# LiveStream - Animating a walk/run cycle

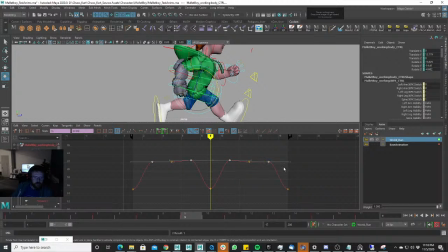2773s
Just need to delete these frames here. And now we have that curve right there.
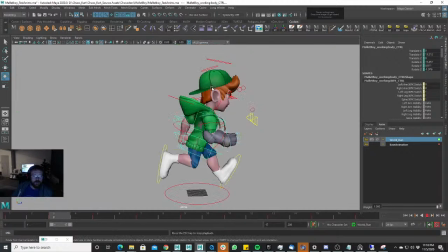2783s
And then what we can do is we can, depending on if we play this, depending on if we like that, I may not like that right now.
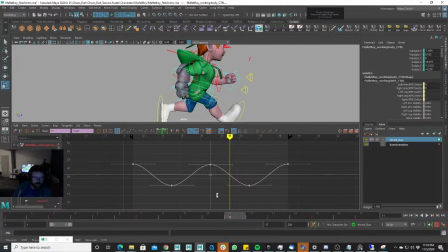2791s
When I add an overlap, it might look a little different, but let's go ahead and experiment, see what happens when I do that. I don't like that even more. So I'm going to do that.
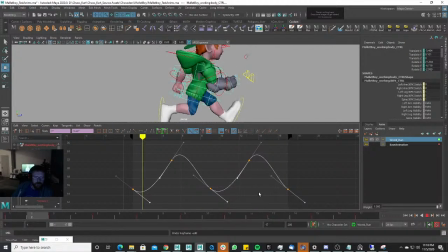2807s
I don't like that. I like this a little bit more. And it seems like a little too much rotation, so what I can do is I can just
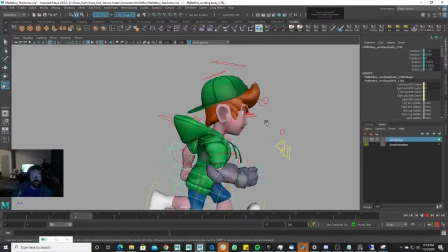2815s
calm that down there. Right, and that way it gives us a little bit more rotation.
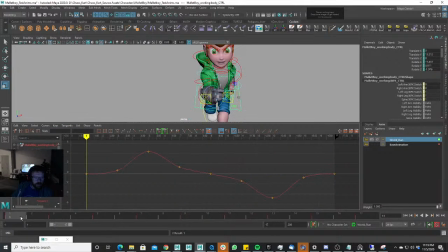We don't want him to just all of a sudden go over to one side and then the other. We want him, because if we do, this is a little bit of a flatter area on our timeline, right, on our graph editor.
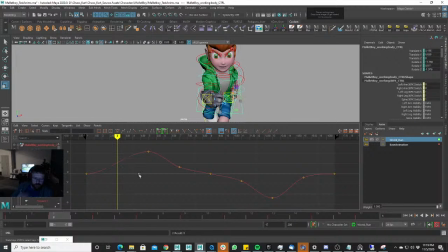2844s
We don't want that, and so we're just going to go ahead and delete this. And honestly, delete all of these. See how it does this like really weird waviness? Just delete all that so it becomes one nice smooth curve, right?
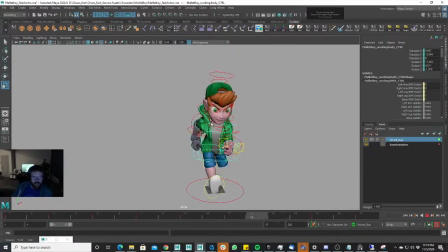2863s
And that way it gets our side to side looking just a little bit better,
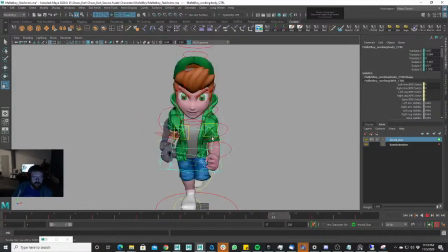2867s
so he doesn't have any flat areas where he's kind of stopping and going from side to side.
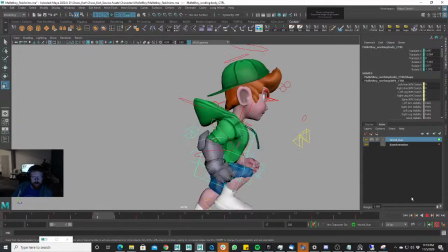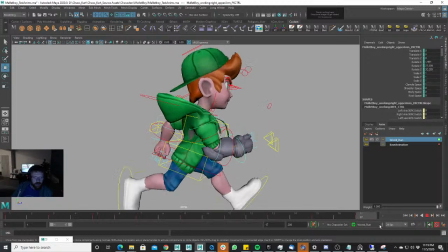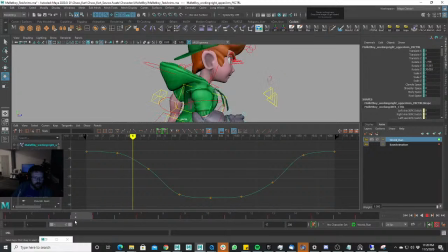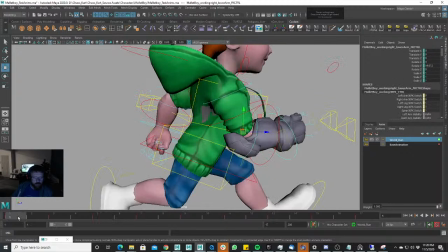2895s
One thing we can do to the arms to give them more life is we can pull as they go back.
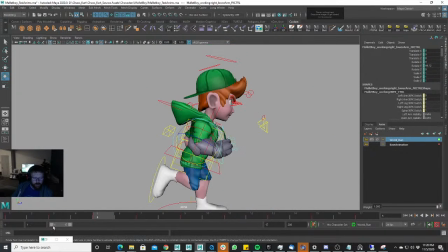2903s
We pull them up like this, and then as they go forward, we actually straighten them out like this.
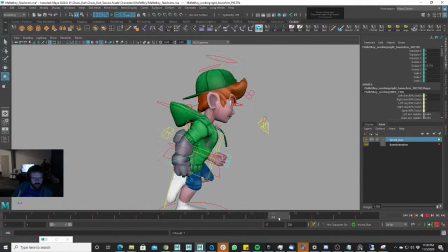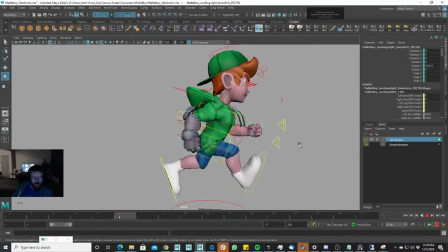2934s
A lot nicer, right? Getting some overlap in there, some offset.
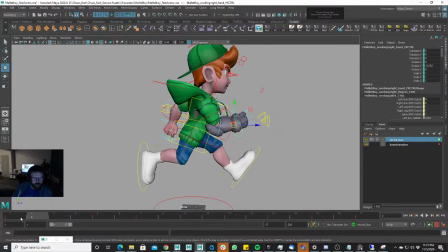2941s
We can push that even farther with the hands.
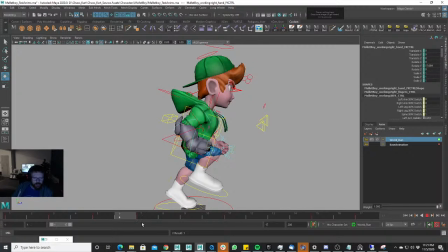2956s
If we want to. This kind of will give it a more of a loose look. And we might not want that loose look, but we'll see how it's looking. We put it in there right. This is more like, oh, I'm just running to run, right?
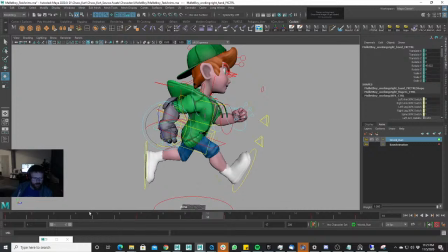2973s
This isn't like, ooh, I'm getting somewhere, I really need to go somewhere. If we were going for that kind of a run, we would keep the wrist and everything pretty stiff, right? Get rid of all those fun rotations and just kind of keep it like that.
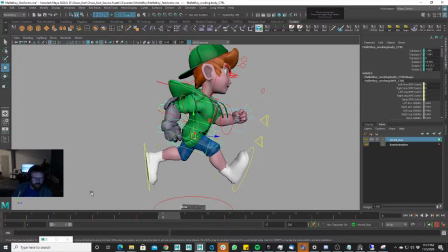2991s
And we would take him, and again, we can take this from a
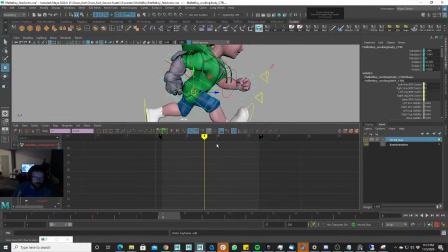2998s
less serious run to a more serious run, all by just manipulating a few curves, right, and doing this.
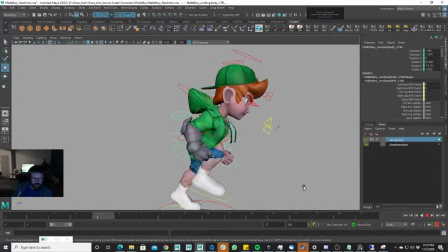3006s
Now he's more determined to get somewhere, and we probably want to take that hang time out so that he's going faster, right? But that's not our intention today. Our intention today is just to create this quick, fun little run that Mallet Boy is doing.
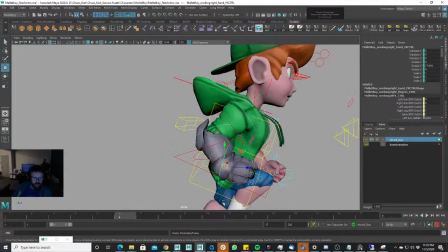3024s
And I actually want to go back and put all my fun rotations back
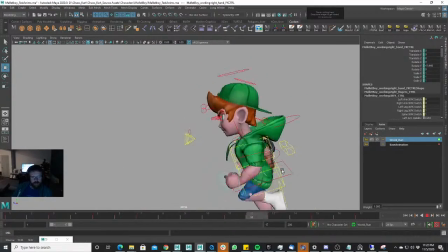3035s
into that hand. So he's just having a good day, right? He's happy. He's just running along.
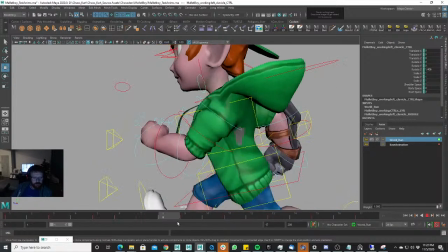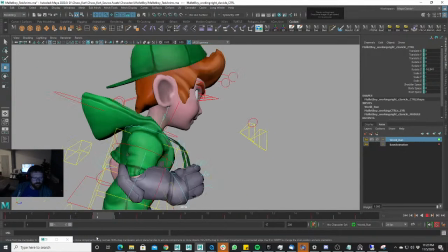3048s
Get some shoulder work in there, right? As his arm comes up, his shoulder's going to come up like this.
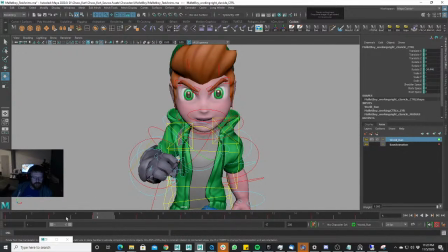3056s
And this is going to, depending on the settings of your character, this is going to pull that arm out.
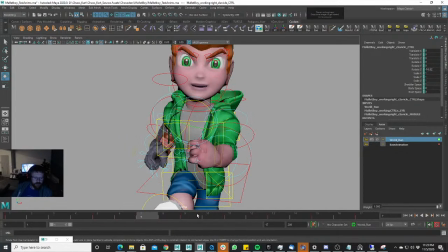3062s
And you might want to change that. I don't know. Let's just have some fun and see what happens. If we don't.
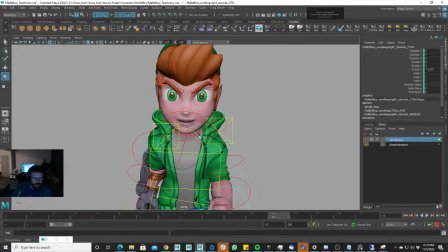3074s
Pull that down like that.
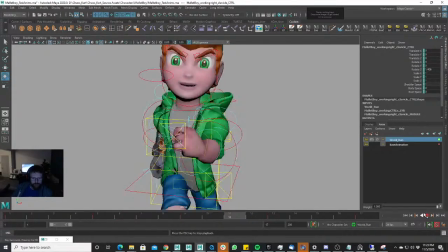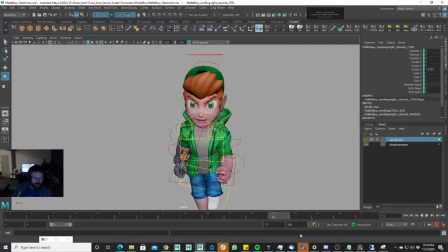3084s
And again, you'll see kind of a hitch where it feels like it's coming up. Let's see, it's happening right here. Because his arm goes down.
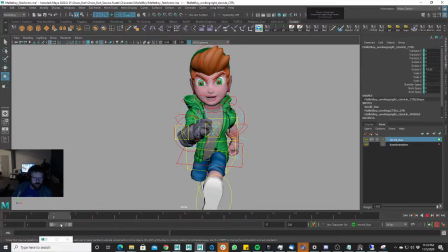3099s
You'll see his arm from the front side at least. It's all of a sudden going down, and then all of a sudden it kind of looks like it goes upward. Alright, so we can just fix that by taking that and going like that. Oh, it still feels like it's bumping up.
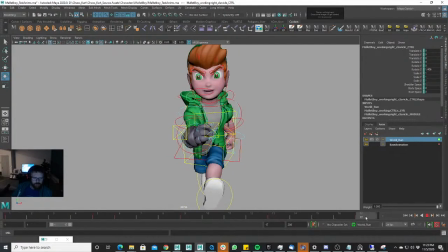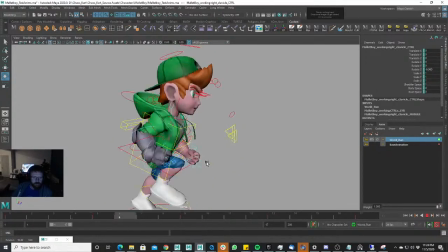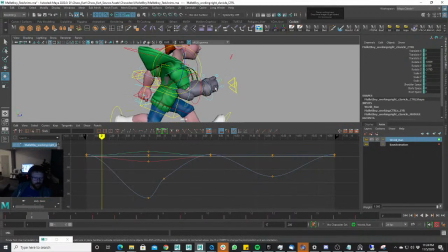3133s
Again, let's make sure that loop is
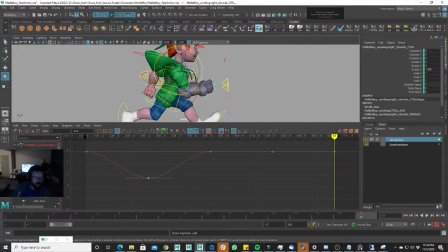get rid of that there.
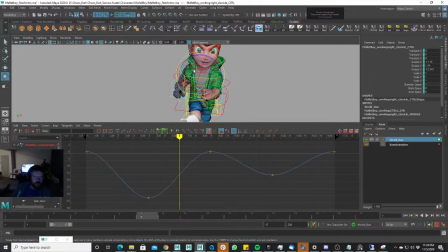3167s
Okay, maybe it's this right here where it goes. It starts going back right here, and then all of a sudden when it goes back, it starts popping forward again. So we want to continue that back, keeping that going back like this for just a couple of frames, and then it comes forward.
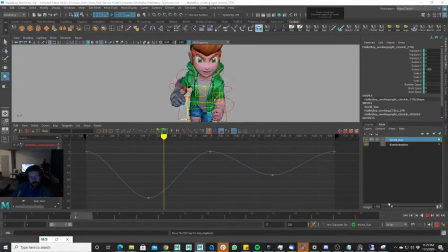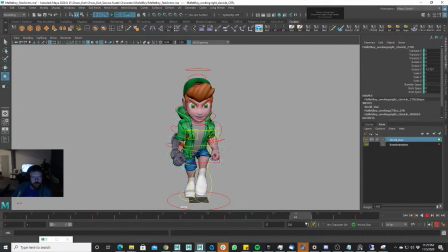Maybe that hits a little hard, so let's pull that out so it softens that up a little bit more, like that.
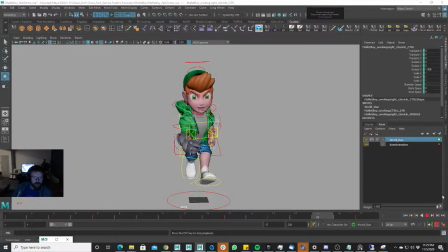And honestly, it's actually in this instance, it's okay to
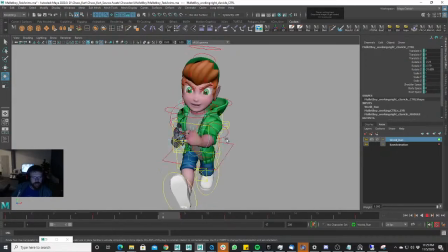3226s
leave his right arm like that, and kind of look. We're gonna polish up his left arm a little bit more, but his right arm, he's got that glove on his arm. And that's his mallet arm, right?
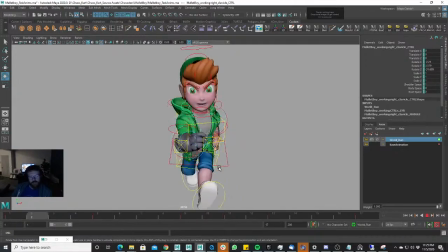3238s
He has his mallet in the game, and that doing something a little bit different with that arm is actually okay because your dominant arm is actually stronger. And it has more muscle. It's bigger, and so it's actually going to sway a little bit more.
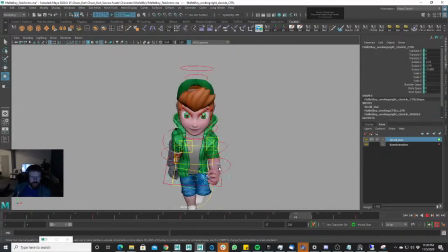3252s
It's taking more energy to move it back and forth. It doesn't. It kind of happens subconsciously, but you actually sway your dominant arm and your dominant leg and everything a little bit differently than you do your non-dominant arm, right?